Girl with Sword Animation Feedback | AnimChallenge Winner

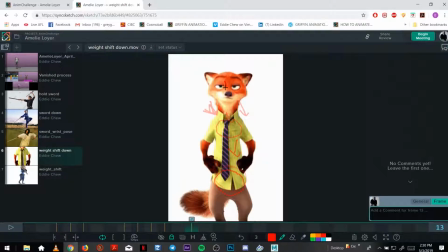And the head, the nose, comes down afterwards, rotates down
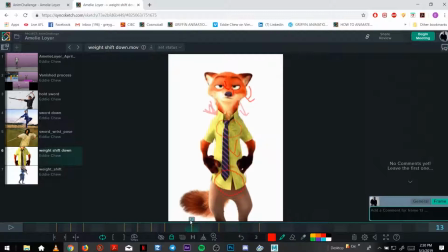as the hips bounce back up. So it's an exaggerated animation, but it gets the point across. So again, and it comes up and then comes back down, the hips, that is.
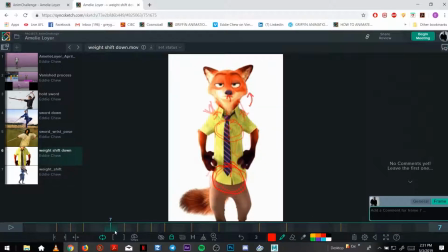So that's how it settles. It doesn't really sit still for too long. And it feels, overlapping makes it feel quite weighty, adds weight.
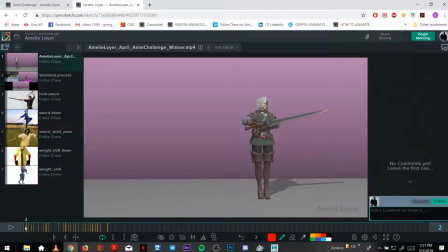So you can add a subtle version of that into yours.
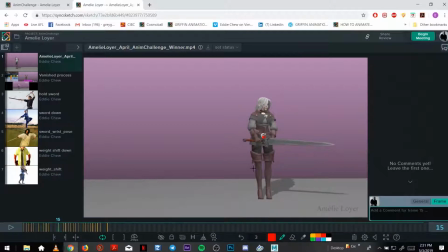Actually, we can also break up the pose just of a foot, instead of having, since she's on almost a 3/4, you can kind of point the foot out a bit just to make it more interesting.
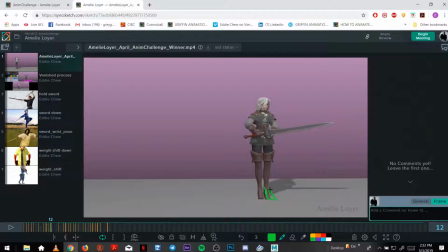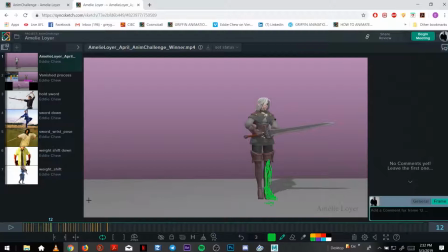So rotate that out just a little bit. Foot coming out feels nice. just on this one frame, you can
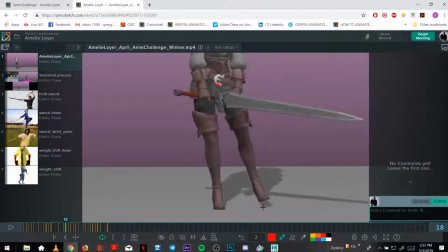maybe rotate it out a bit, just for that in between, which goes into what you have.
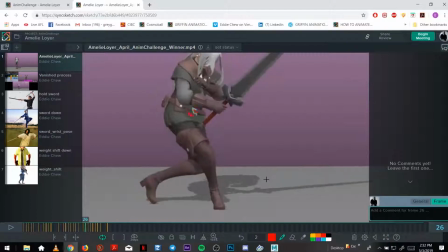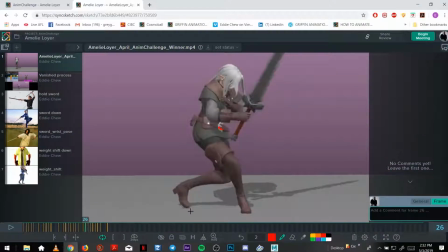You can probably squish this foot earlier, maybe even by this frame it'd be quite flat.
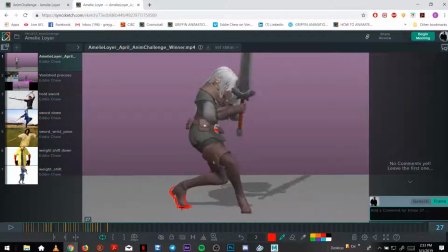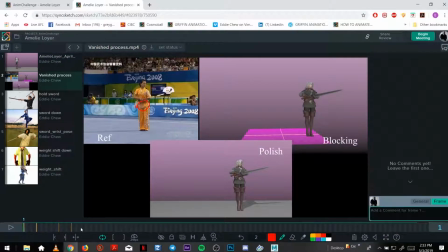Just like in your reference here, if you have a look at a foot going backwards, over like once the toe touches the contact, 1, 2, and it's quite planted,
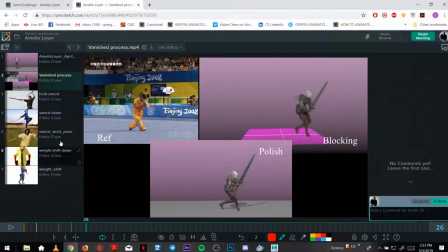quite squished, so that adds weight to that foot plant, which we want to do to yours.
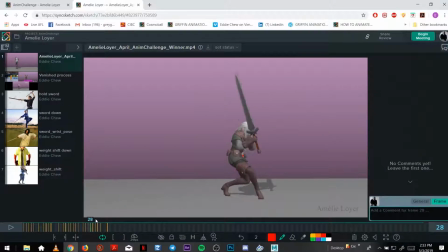Right now it slowly rolls down, but we want it to just hit there and then flatten.
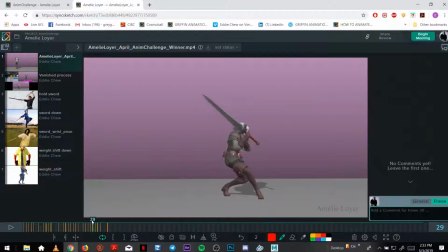And I'm just looking
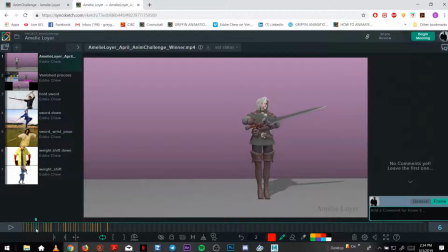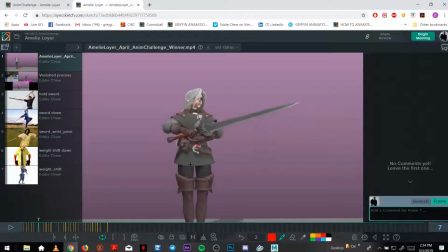at let's add some weight to the sword, so some overlap, because it's a pretty big sword, so we want to see if we can add a bit more weight into it again by overlapping.
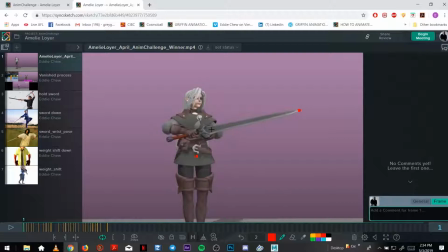So if one of the blades there, we can draw a line through it, so that's what it is.
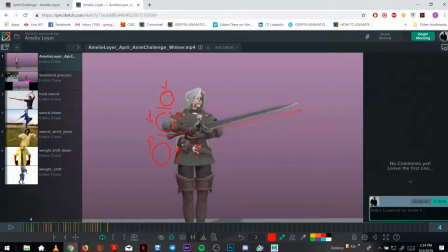So you can have a bit of drag on the point, so you could even keep, if the handle goes up, you can kind of keep the point where it is.
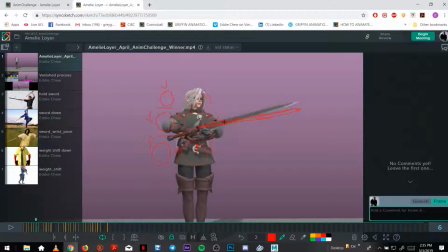Which goes into what you have now. Maybe the point will still be up here.
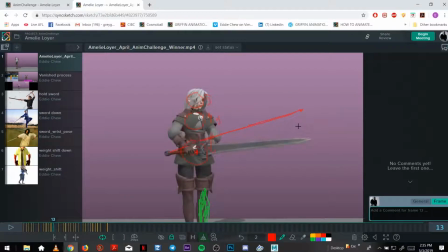And then into what you have.
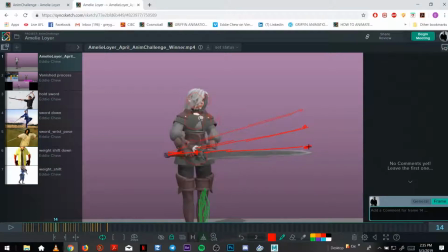Then we can add maybe the sword here hits a sort of just stops, so we can, this frame, it can kind of come down here,
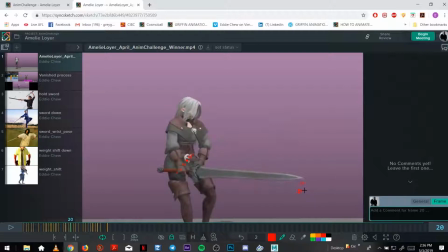maybe even down here, and then if you want to go back up, yeah, so it looks something like
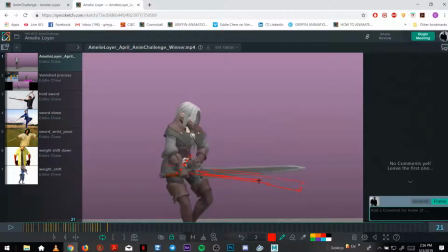down, just again so it doesn't like just stops moving. There's always a bit of momentum that carries through, and that adds weight,
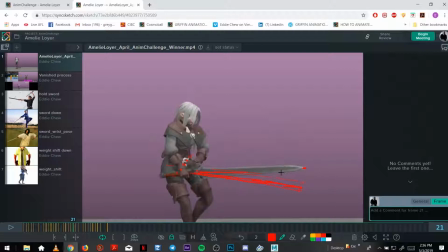and that adds realism and makes it more believable. And then you have some nice arcs here.
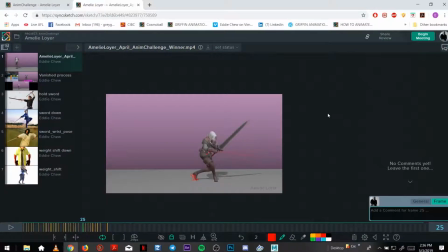Whoop.
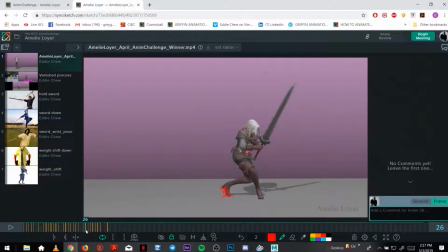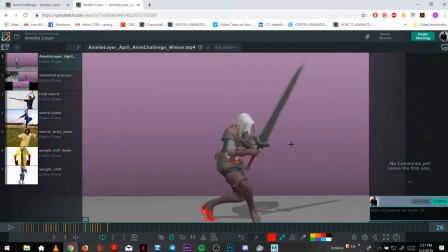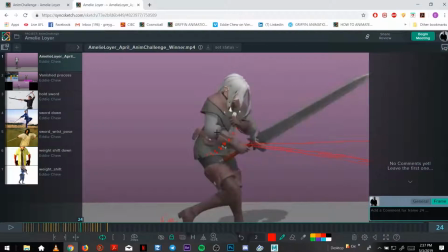What if you can add some just overlap, just slight breakup of the chest and the head. It's going down.
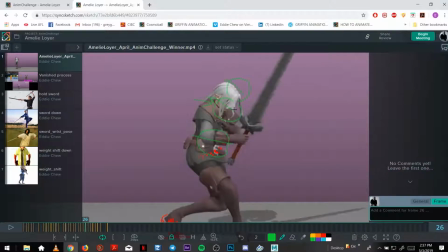Maybe just rotate it this way a little just to break it up.
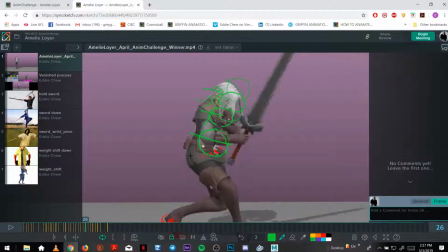Blend into what you have.
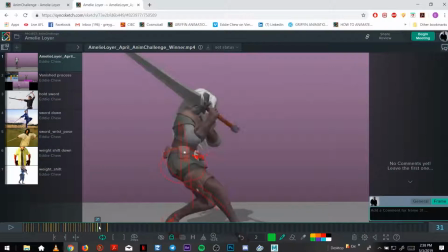So this is all nice, and then what you want to do is again break up the
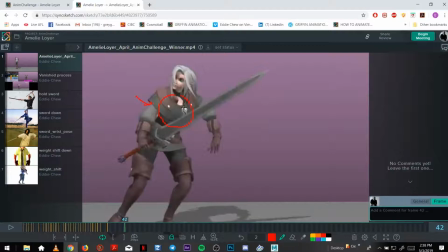chest so you can, as the hips kind of starts moving this way, you can just lag it, the chest rotation.